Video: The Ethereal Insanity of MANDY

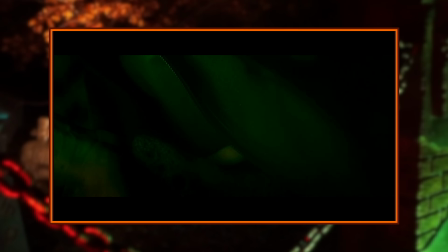507s
When we see the shot of the horn, this whole scene just starts flashing this vibrant neon green, a huge contrast from the color palette we're accustomed to by this point of the movie,
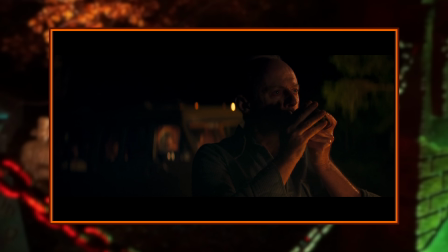515s
which I think is a great way of making this feel like something connected to some strange existence outside of the
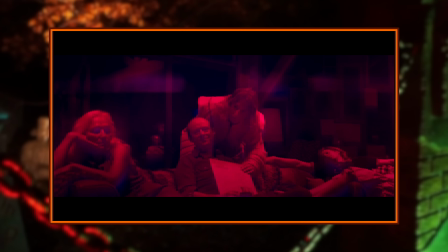521s
one we're experiencing. It makes it all feel more cosmic. One of the things that I find really fascinating about the way the story and characters in Mandy are presented is that
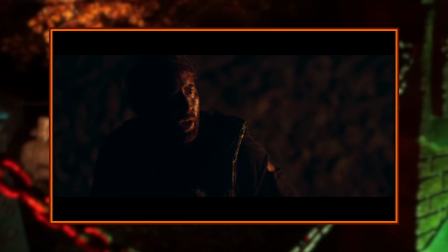529s
it's not explicitly made clear one way or another if there actually is anything supernatural going on,
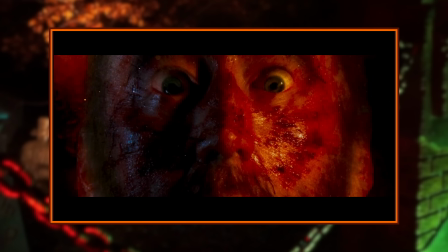534s
or if this is more because we're experiencing the story through the lens of people who are consistently taking very high doses of psychedelics and other drugs.
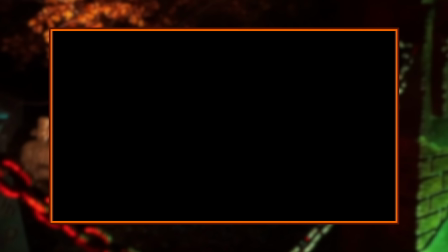543s
The Black Skulls were thought to be responsible for a series of murders, and they used to transport large quantities of LSD for a local manufacturer,
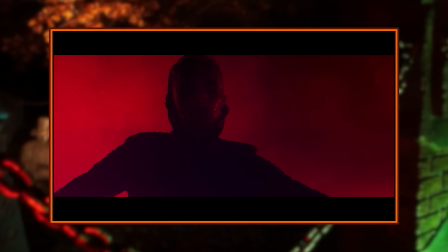549s
but he grew cold on them because of their dark nature and made a batch that just destroyed their brains and whatever humanity was left over, and that's what made them the way they are now. So it's possible that a lot of what we see in the movie is a result of that tainted batch, as well as the other strange substances being consumed,
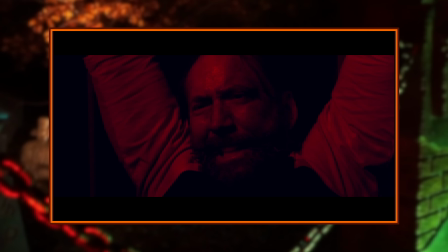565s
but it's also entirely possible that there's indeed something more cosmic at play here.
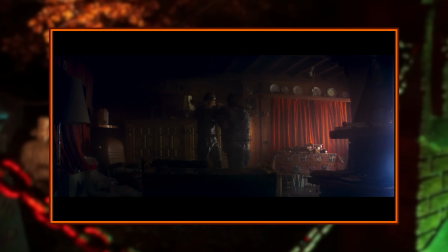570s
Perhaps whatever the Black Skulls were given allowed them to connect with some outer, as was theorized by some of the locals after they went through that change.
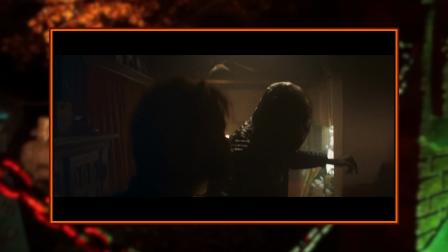577s
There's definitely some evidence that they aren't strictly human, because there are one or two times where something happens that doesn't seem like it would be possible,
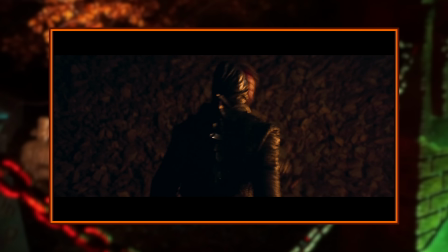584s
like one of them getting stabbed in the neck and still continuing to fight afterwards, or Red hitting one of them with a truck, which sends his car flying.
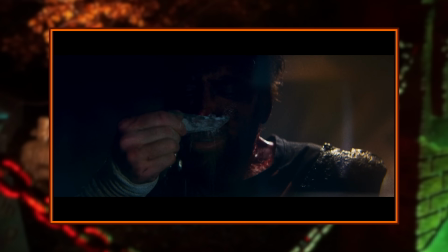591s
Granted, we can't really trust Red's point of view in terms of reality at this point,
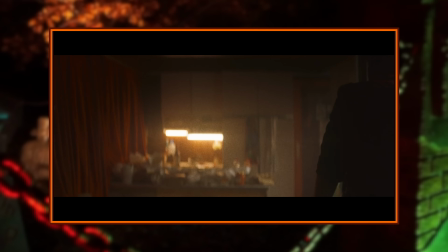595s
since he consumes drugs that he finds in the possession of the Black Skulls, so who the hell knows what's really going on at this point. I love that sort of ambiguity in storytelling that doesn't force you to lean in one direction or the other and instead gives different tangents for you to follow and come to your own conclusions on.
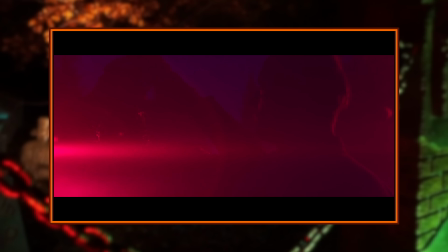610s
I like the idea that whatever the skulls were given opened them up to communicating with something outside of normal human perception,
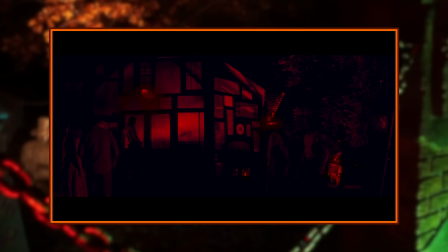615s
because it's a good blend of both ideas that makes this ethereal blurred line between reality and this other strange world. It could really be either or, but I'm always a sucker for that sort of supernatural ambiguity, so I lean a bit more into the strange mix of both.
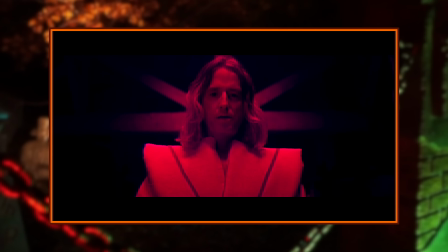629s
The children of the New Dawn themselves are incredibly off-putting, always speaking very slowly,
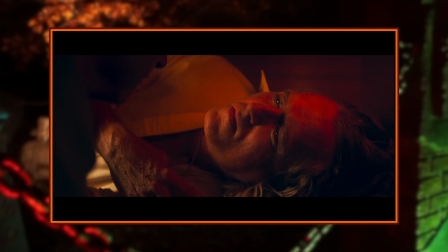634s
like they're needing to remember how to speak English in the midst of whatever strange dream state they exist in.
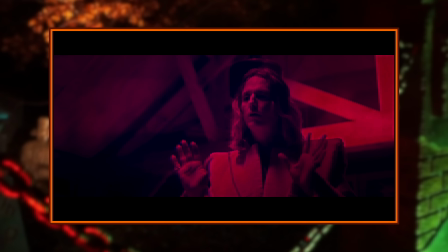639s
Every time they talk, it's just really off, and the way everyone idolizes Jeremiah is equally creepy, especially since the dude honestly seems like a total dork.
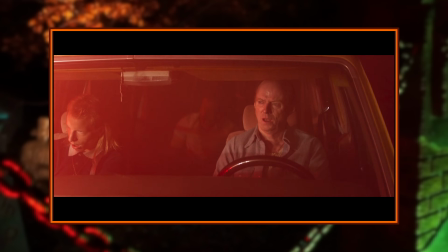647s
I may have gotten a little ahead of myself talking about the Black Skulls in such detail because I haven't touched on the inciting incident that brings Red face to face with them.
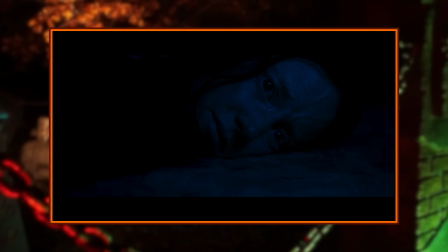654s
While Red and Mandy sleep soundly in their bed, they're awoken by an attack from the Black Skulls where we see the payment the children of the New Dawn needed to provide for the job to be done, that being the blood sacrifice of one of their own. Mandy is drugged and brought to Jeremiah, who attempts to seduce her with 70s psychedelic rock and an underwhelming meat pipe. You're gonna need to work on your sales pitch a little more, my dude. Unsolicited dick pics are never a good idea, and doing it in person is absolutely not a step up from that,
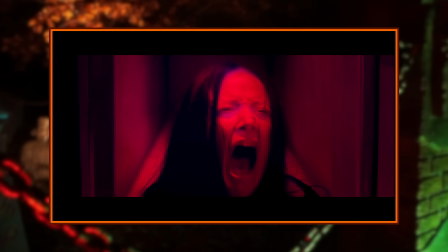680s
which he quickly learns when Mandy just starts brutally laughing at his pathetic advances.
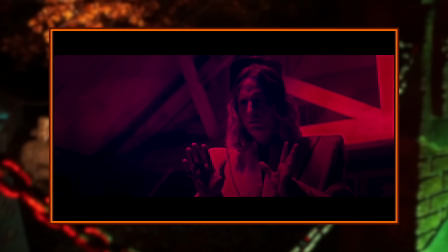685s
This scene goes on for a very long time, with him trying to coax her into joining the children of the New Dawn in this life of incoherent oblivion,
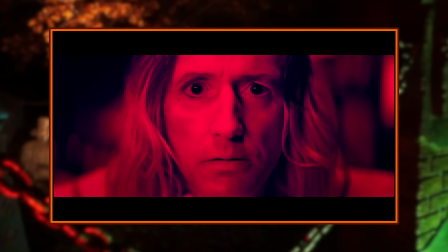693s
and there's a really cool section here where he's right up in her face and all the reverb that was on his voice before fades away,
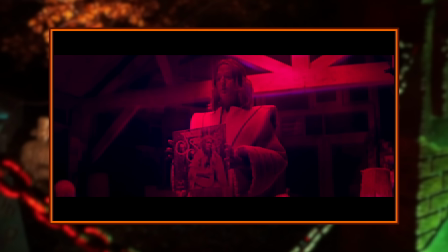700s
making this feel so uncomfortably intimate after how washy the soundscape has been up to this point.
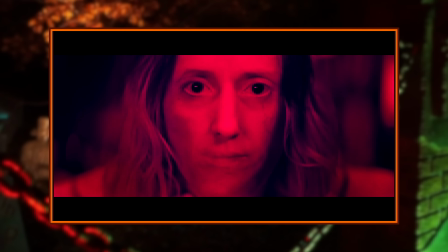705s
His face slowly morphs between his own and Mandy's, so much so that you may not even notice it's happening until it's fully done, which is always one of my favorite sort of effects to see, and here it's done seamlessly and to great effect. It's not just a cool, trippy thing though, it's reflective of how Jeremiah immediately saw them as being these
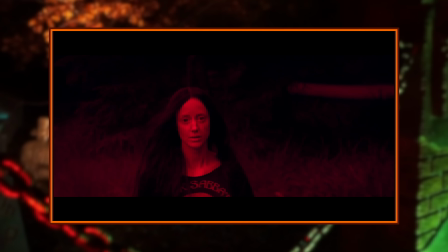722s
inseparable, inevitable lovers that he feels like he's entitled to, and when she just laughs straight at him,
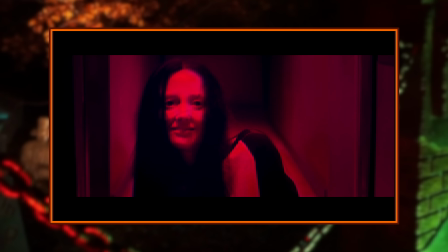728s
it sets off his anger and shows how insanely insecure this revered weirdo actually is.
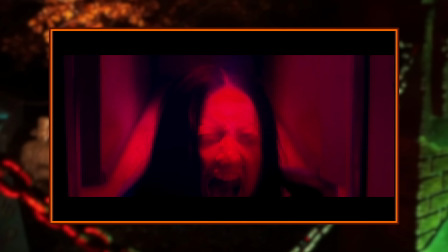733s Don't you fucking look at me!
It's unfortunately this that puts the nail in the coffin for Mandy,
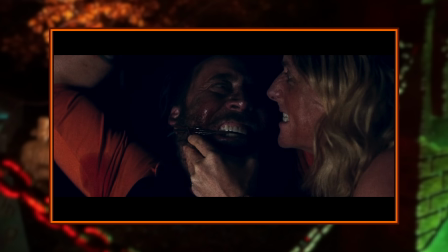739s
because she's brought back to her home where Red has been bound in barbed wire and he's forced to watch as she's burned alive inside his sleeping bag.
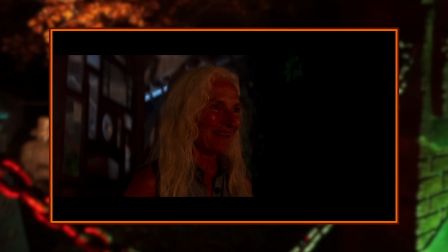746s
Another sequence that feels agonizingly long for the sake of making you feel every little detail and getting absorbed in the atmosphere.